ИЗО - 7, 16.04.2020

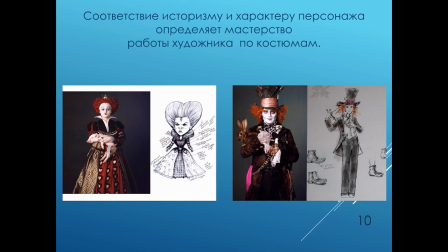Может быть, костюм даже во многом раскрывает характер персонажа, поэтому очень подробно описываются детали костюма, какие-то аксессуары. Да, вот посмотрите, сколько заметок делает художник на эскизе костюма, да, художник по костюму.
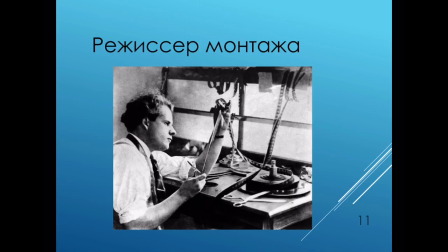И последнюю профессию, о которой мы сегодня поговорим, это режиссер монтажа. Да, вот здесь на картинке вы видите Сергея Эйзенштейна. Он сам был и режиссером-постановщиком, и художником-постановщиком, и режиссером монтажа. Сейчас в современном мире
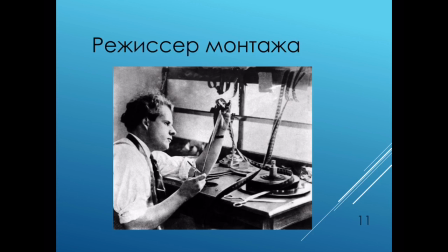режиссер-постановщик только руководит процессом монтажа, а самим монтажом занимаются профессиональные люди,
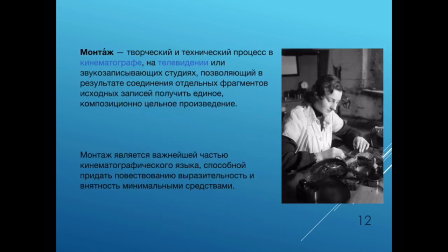которые занимаются только монтажом на съемочной площадке. Итак, что такое монтаж? Это творческий технический процесс в кинематографе или на телевидении, или на звукозаписывающих студиях, позволяющий в результате
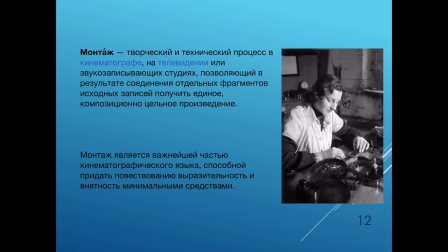соединение отдельных фрагментов исходных записей получить единое композиционно-цельное произведение. Монтаж является важнейшей частью кинематографического языка, способной придать повествованию выразительность и внятность минимальными средствами.
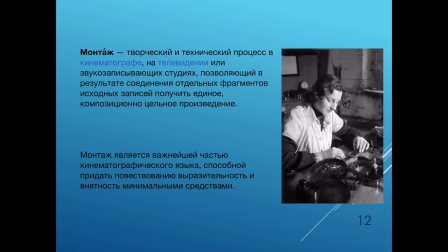Да, существует такое вот понятие, даже как монтажные ножницы. Почему это появилось? Потому что изначально пленку фактически резали ножницами.
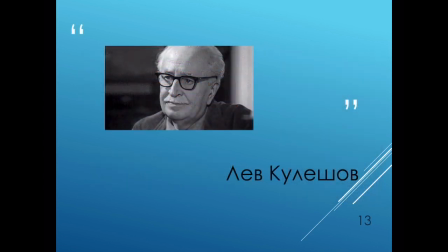Первым, кто, можно так сказать, открыл магические свойства, волшебные свойства монтажа, и кто обратил внимание на то, как можно много выразить в кино через монтаж, был
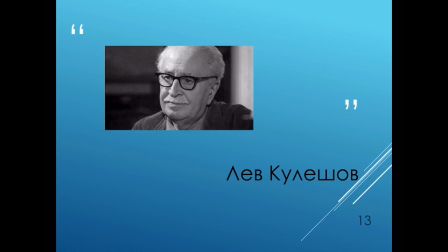российский, а потом и советский актер и режиссер Лев Кулешов. Он открыл несколько эффектов, которые были названы в его честь.
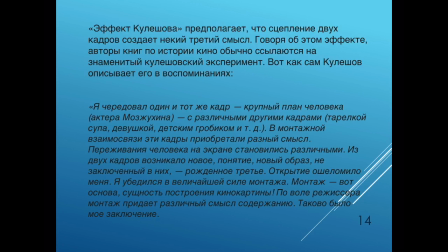Да, один из таких эффектов называется эффект Кулешова. Что он предполагает? Он предполагает, что сцепление двух кадров создает между ними некий третий смысл. Сам Кулешов говорил это так. «Я чередовал один и тот же кадр, крупный план человека, актера Мажухина,
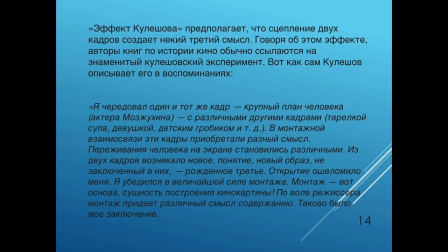с различными другими картами, тарелкой супа, девушкой и детским гробиком. В монтажной взаимосвязи эти кадры приобретали разный смысл. Из двух кадров возникало новое понятие, новый образ, не заключенный в них, рождалось третье.
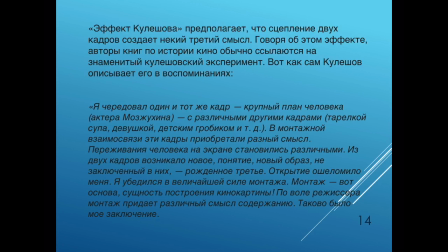Открытие ошеломило меня. Я убедился в величайшей силе монтажа. Монтаж – вот основа, сущность построения кинокартины. По воле режиссера монтаж придает различный смысл содержанию. Таково было мое заключение».
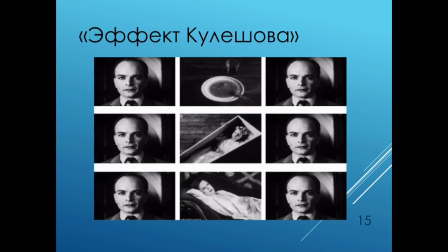Да, вот как выглядит эффект Кулешова. Один и тот же кадр, если вы обратите внимание. Да, вот актер Мажухин. Но вставляя между его нейтральным, на самом деле, выражением лица, да, нейтральное выражение лица,
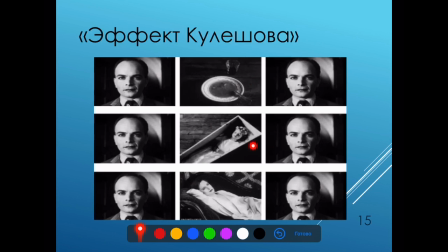определенные такие кадры очень сильно эмоционально окрашены, мы можем увидеть, как актер Мажухин либо голоден, да, мы можем считать это как голод, можем считать это как печаль, можем считать это как влюбленность. Да, в этом и заключается эффект Кулешова.
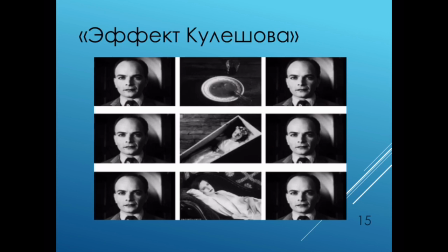Ниже я дам ссылку на несколько экспериментов с эффектом Кулешова, чтобы вы посмотрели это видео.
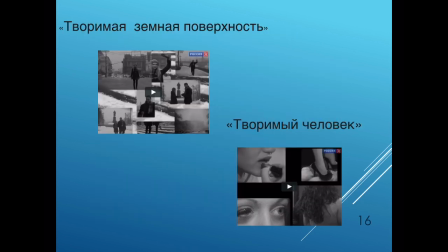Также Кулешов открыл несколько таких понятий, как творимая земная поверхность и творимый человек. Что такое творимая земная поверхность? Как он говорил? Он говорил, что можно снимать разные локации, а потом с помощью монтажа их склеивать в единую географию.
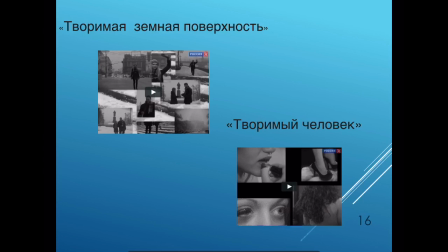Также на творимую земную поверхность я дам ссылку в ролик, ниже вы посмотрите. И творимый человек – это то открытие, которое позволило использовать дублеров в фильме.